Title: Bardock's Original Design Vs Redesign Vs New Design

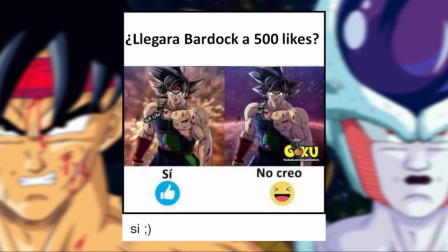[0:00]
Hello everybody, hope you're going well, and the topic of today is going over Bardock's 3 main designs or redesigns within the main series,
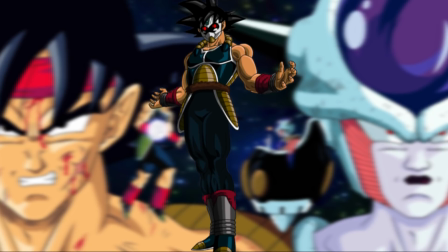[0:07]
so not Timebreaker Bardock unfortunately, although it is definitely a cool design, and we'll look at Nakatsuru's original design for Bardock.
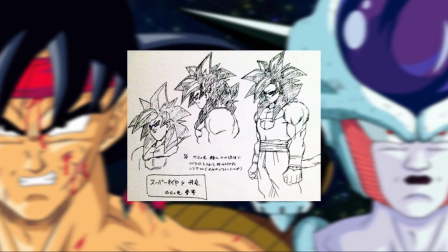[0:14]
If you don't know who he is, he designed Super Saiyan 4 and was the character designer for the Buu arc and Dragon Ball GT.
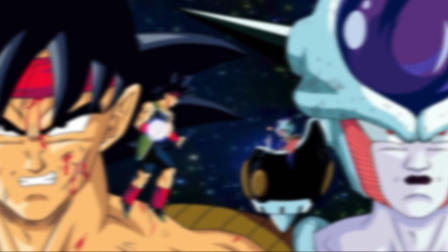[0:21]
Recently did a video on him, then Toriyama's redesign, and then his other redesign for Dragon Ball Minus,
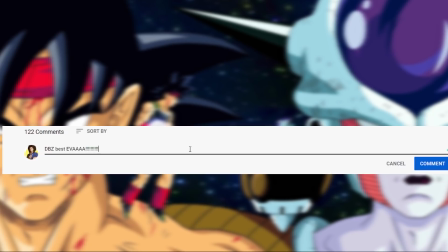[0:27]
and let me know in the comments which is your favorite, although try not to turn the comment section into a war zone.
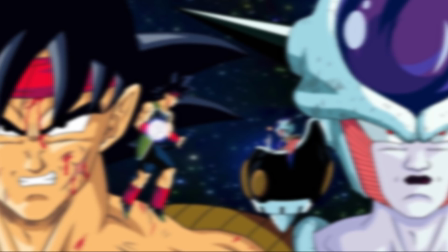[0:32]
And as usual, the featured artist for this video is IJC_King144.
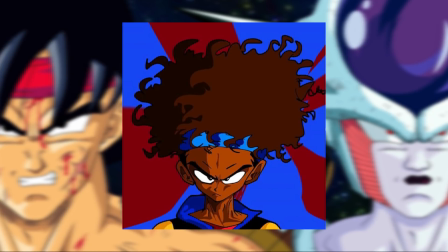[0:38]
Go give the man a follow. I personally like the early DBZ feel his art has while adding his own unique twist, so go give him a follow.
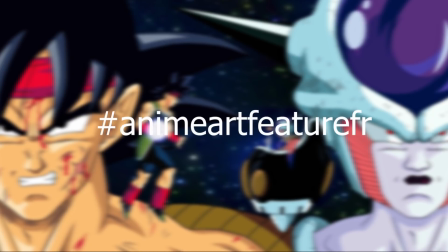[0:45]
And if you want to be featured in a video, use this hashtag and tag me preferably on Insta, but Twitter is okay as well if you're on there. And well, let's now get into the video. So let's get to the first design by Katsuyoshi Nakatsuru,
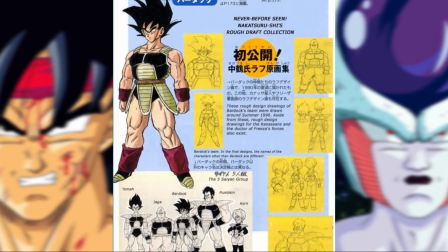[1:00]
which honestly has quite an interesting backstory behind it, told by Nakatsuru himself with an interview he did with Toriyama,
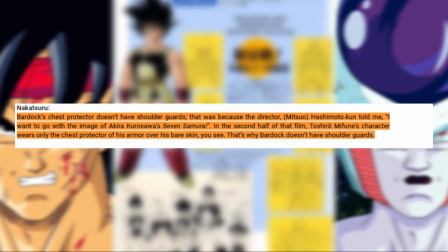[1:06]
and describes that the director Mitsu Hashimoto basically wanted to go with the image of Akira Kurosawa's Seven Samurai, a classic film all within itself that has spawned multiple adaptations. And in the second half of the film, the main character wears the chest protector over his bare skin, which is the reason why Bardock doesn't have any shoulder pads.
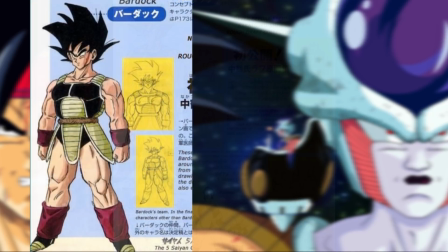[1:24]
And I 100% can feel that energy carried from this character over into Nakatsuru's design.
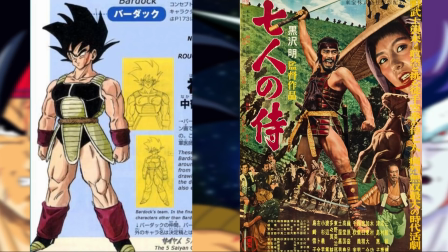[1:30]
It feels primal, gritty, and even somewhat primitive in a sense, and that's exactly how a Saiyan warrior should feel, and I think this feel is also added by not having the leggings.
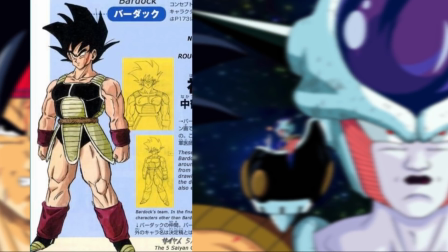[1:40]
He also seems to have given him wristbands like Goku instead of the normal armored ones, Nappa and Raditz War for example,
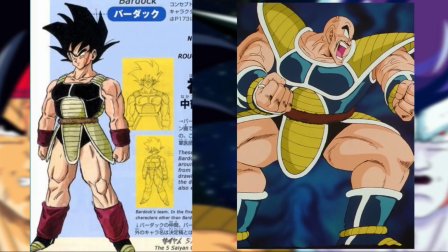[1:46]
so most likely a small nod to Goku and something a little different to your general Saiyan armor outfit.
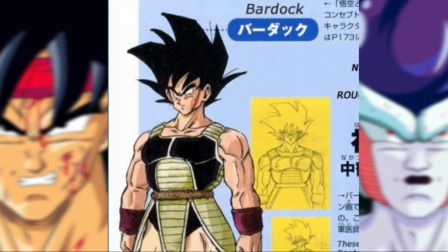[1:52]
And with his hairstyle, I'm sure it's mixed between fans, and I kind of recall someone saying that they liked it because it makes the character not look like he isn't just Goku with a scar, and I do kind of agree. His hairstyle is somewhat similar to Goku's with the spikes out on the sides and has the bangs hanging out from the front,
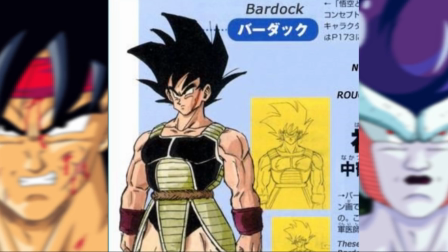[2:08]
but at the same time it's also a unique style of hair to Bardock, somewhat like Minato and Naruto's.
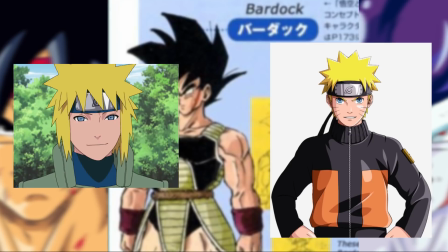[2:14]
They are both similar, but they aren't exactly the same.
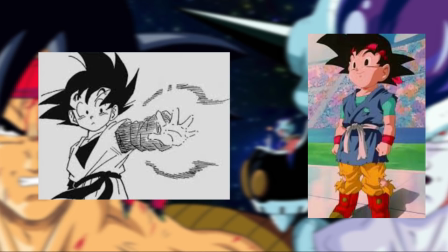[2:17]
And in the long run, considering this hairstyle would be reused a lot and had actually already been used for Turles in Dragon Ball Z Movie 3,
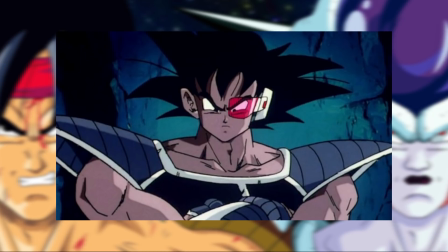[2:25]
which only released 2 months previous to this special, I understand and appreciate Nakatsuru's attempt to do something different.
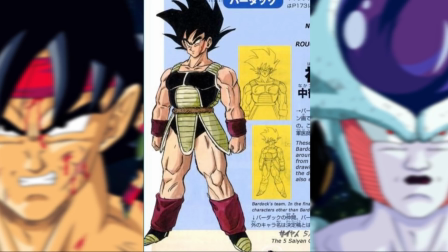[2:32]
And so in all honesty, I'm kind of mixed to which one I prefer. Both have their positives, but I think it is a notable point that deserves praise. And when it comes to the color palette, although it is nothing that jumps out at you, it does make sense lore-wise since Bardock is just a regular Saiyan and a low-class Saiyan at that,
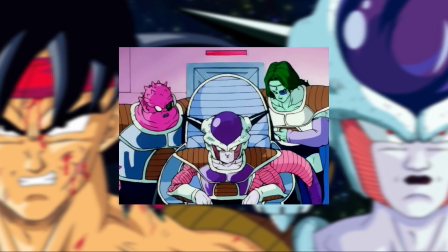[2:47]
and generally a lot of the Frieza Force had either like brown or yellow tones for the armor pads.
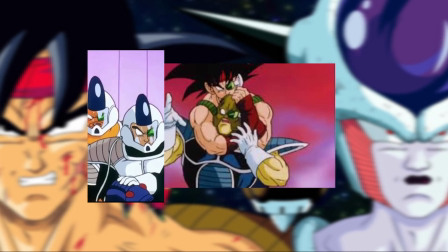[2:53]
Light blue did make an appearance here and there, as I'm sure there were probably others that also did that I'm not remembering,
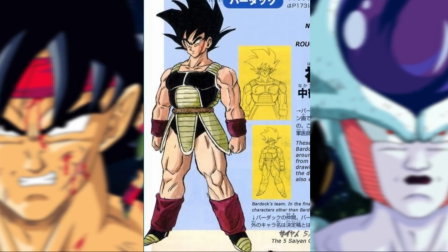[2:59]
but those were the 2 main colors, so it makes sense for him to have this color palette. Although from an artistic standpoint, to make Bardock stand out as he is the star of this special, I can understand why he was given a quite unique color palette with red, blue, and green.
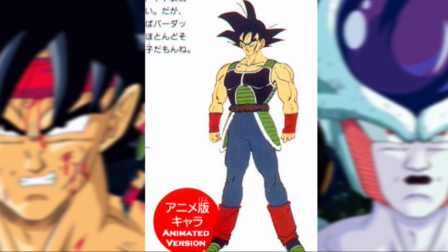[3:13]
Although I'm guessing Maeda chose the colors as Toriyama only redesigned the base drawing for Bardock. Of course, he could have indicated the colors he wanted in a separate note, but there is no evidence he did,
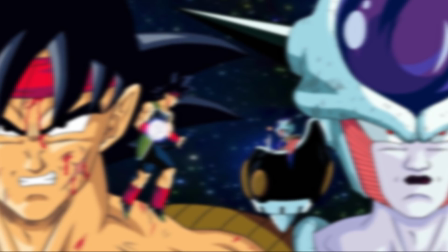[3:23]
although Nakatsuru's Bardock with the colors from the final design we saw in the original TV special looks great to me,
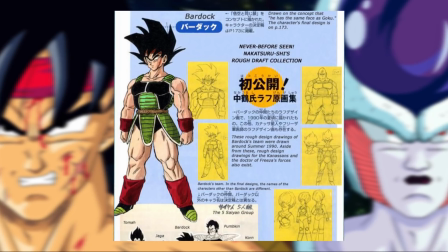[3:30]
especially with the headband, and he really carries a fearsome look, and I'm sure it won't be the most popular opinion, but I would have been happy with this design as well if it was given these colors, but hey, you know, that's just me.
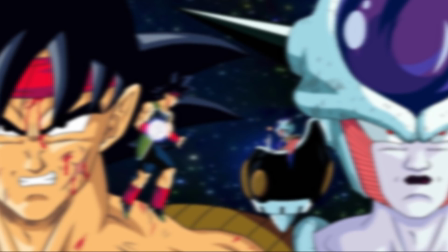[3:42]
And well, it's a good time as any to get to Toriyama's redesign and the classic design we saw in the final product.
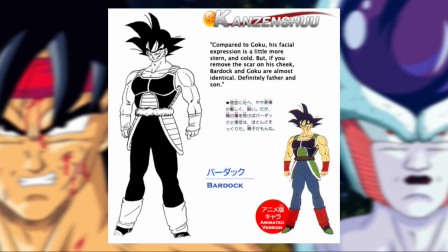[3:48]
So first up, I like how Toriyama still kept the spirit of Nakatsuru's original design without the shoulder pads and the leg coverings that cover over a lot of his shoes. He also decided to remove the armor pad covering Bardock's vitals and gave him leggings reminding me somewhat of Kui's design.
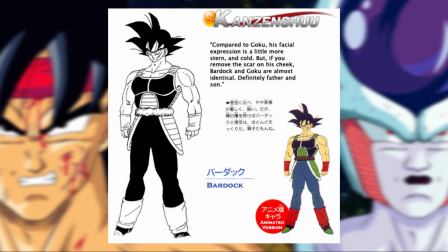[4:04]
And with the leggings, it's a nice in-between because it gives Bardock somewhat of a sleek look while still having that ruthless and primal aesthetic all in one package. Perhaps not as primal as the original, but it is definitely still there. And there is also a small but nice addition to have the armband cover part of Bardock's fist.
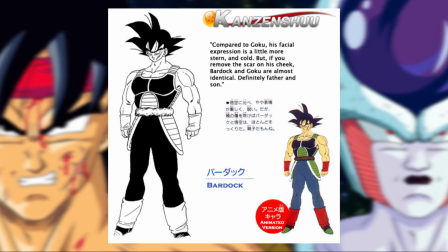[4:21]
Design-wise, I think it looks cool and is somewhat different to what we have seen. And finally, the hair. Although you could say it is perhaps a little unoriginal compared to Nakatsuru's, from a visual storytelling perspective, however, when your audience sees this character, they will 100% know that it is Goku's father at first glance without anyone having to say a word of dialogue.
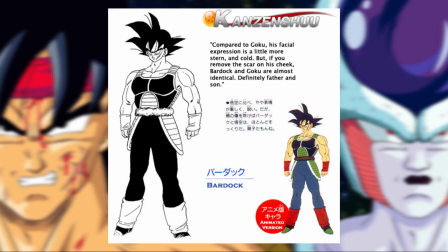[4:41]
And it is a cool aspect regardless that Goku has the same hair as his father.
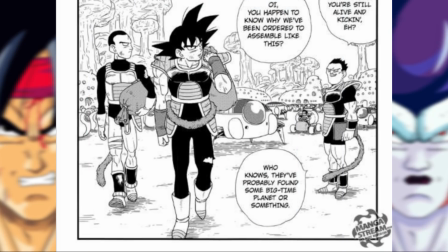[4:45]
Then when we get to Toriyama's redesign done back in 2013 for Dragon Ball Minus, a bonus chapter for Jacko the Galactic Patrolman.
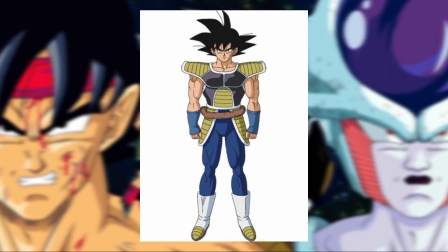[4:52]
However, I'll bring up Chintani sheets which very faithfully adapted Toriyama's new Bardock. The only new addition by Shintani from my knowledge was choosing the colors, although perhaps someone else made that call, but I'm guessing it was him. So starting off, Toriyama did bring over some of the spirit from his original design.
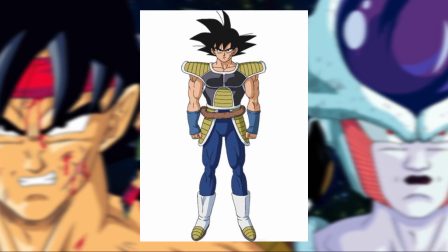[5:10]
The scar still remains, same hairstyle, the armbands are the same, and he still has like the tight leggings, and the armor doesn't have that like third centerpiece. However, does it carry over that ruthless warrior feel from Nakatsuru's? Not really.
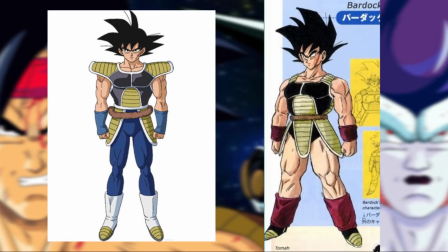[5:25]
That aspect seems to be mostly gone, unfortunately, especially like with the shoulder pads being added. And this is also the first appearance of this style of the shoulder pads with like the curved brim rather than the pointy end,
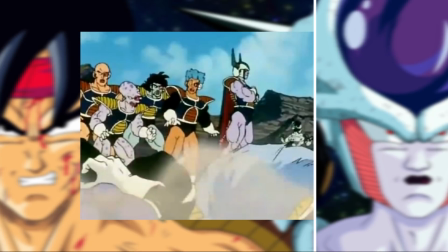[5:36]
which does address the question of why we never saw a style of armor once, both in the manga and anime.
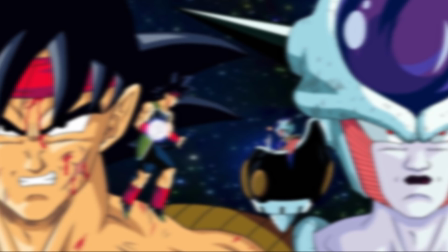[5:42]
Like with their appearance in Resurrection of F, I guess you could say that they were new armor sets recently produced,
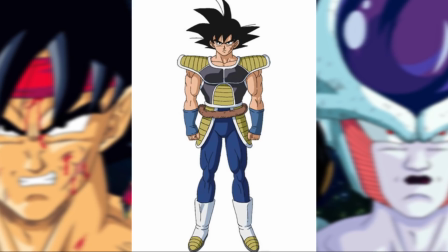[5:48]
but in Bardock's case, since it is well in the past, it does kind of feel strange.
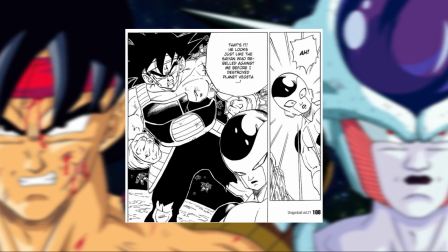[5:53]
But then again, Toriyama did retcon his design completely anyway from his brief appearance in the manga, so I guess it's just another thing.
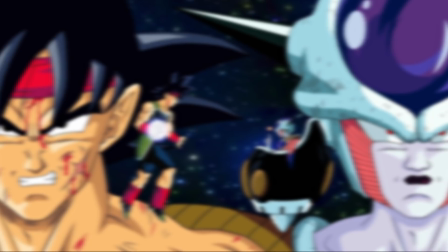[5:59]
But besides that, I will say it is cool to see what Bardock looks like with shoulder pads, and from an artistic standpoint,
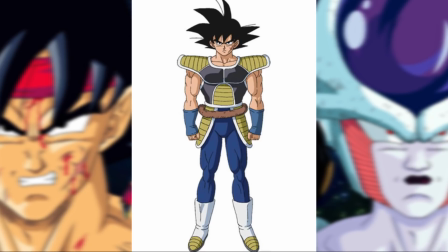[6:05]
the style within itself is a unique variation to your generic armor set we have seen in the series multiple times,
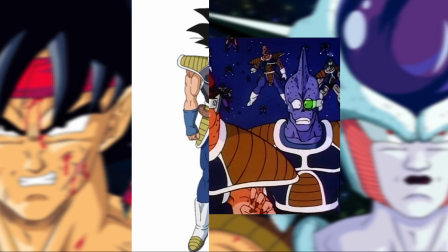[6:11]
so Bardock definitely still does come off like an everyday Saiyan warrior, but not entirely generic.
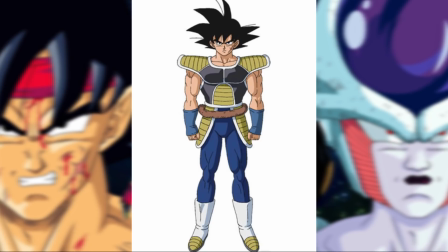[6:17]
And the boots are changed up, and those leg wraps or bands, whatever they're called, are gone, and the bottom half in general looks actually kind of very similar to Vegeta's actually. The color palette, however, is certainly not anything special either, and somewhat like Nakatsuru's may come off a little bland and basic,
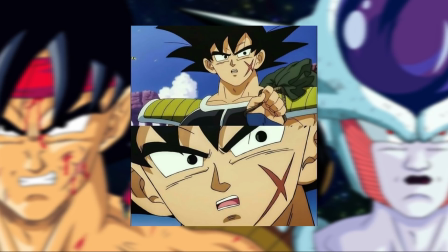[6:32]
but at the same time it sells the point that Bardock is just a regular soldier, and unlike last time, the focus really isn't on him.
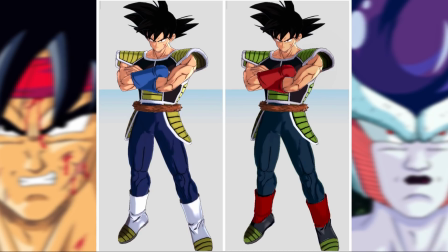[6:39]
But I still can't deny how much cooler the design looks overall with the old colors.
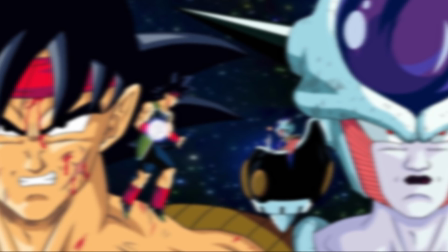[6:44]
And so once again, with the hair, it's just a mix. I think it's up to artistic interpretation. Honestly, the main factor I didn't like though was Toriyama making him thinner, especially in the legs.
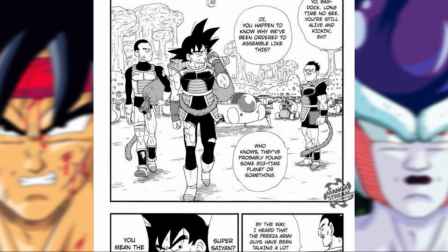[6:53]
Like Bardock's upper arm is kind of like around the same size of his upper leg. I also miss that angular touch that Toriyama gave to his characters' faces.
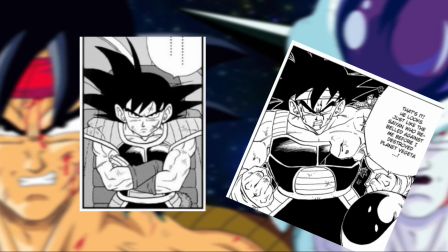[7:00]
It fit the series well and made the characters look more intimidating and fierce, and if you put Nakatsuru's design right next to him,
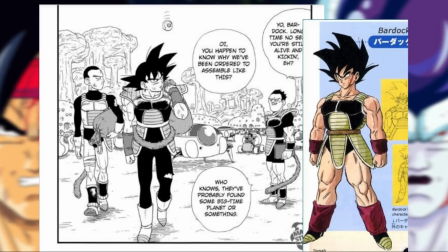[7:07]
you can clearly see that he feels like an absolute Chad in comparison. And lastly, Toriyama seems to draw his head more larger in proportion to his body,
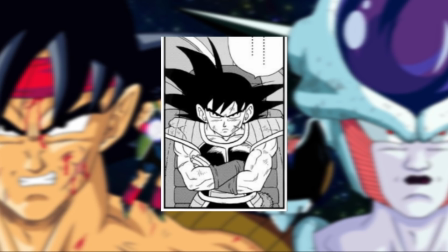[7:15]
which again is a stylistic choice that is present in a lot of his modern work, and one that kind of gives me mixed feelings. However, unlike the more thinner look to Bardock, this stylistic choice doesn't really make it into Shintani sheets,
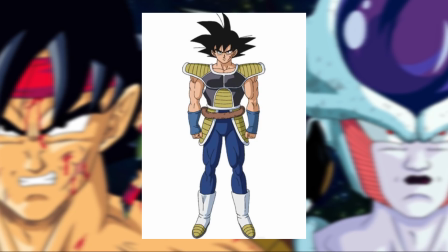[7:27]
and front on the face feels slightly less wider with the jawline more angled in compared to the Bardock Toriyama drew in the bonus chapter. And as usual in relation to Toriyama's newer style, it isn't bad by any means, it's just my personal preference.
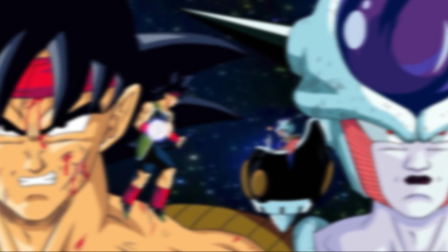[7:40]
So the final verdict and rating. So personally, I would give the first design by Nakatsuru a solid 9.
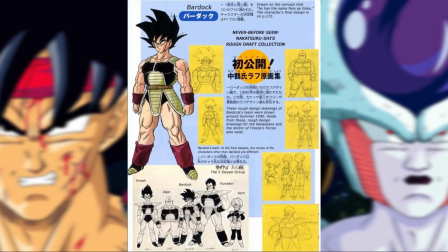[7:47]
I absolutely love the vision the director Hashimoto had, channeling several aesthetic notes from the movie Seven Samurai, and Nakatsuru being skilled enough to understand the vision laid out and implement it very smoothly into a Dragonball design. He also replicated Toriyama's style very well in the process, even down to colouring it in with watercolour himself.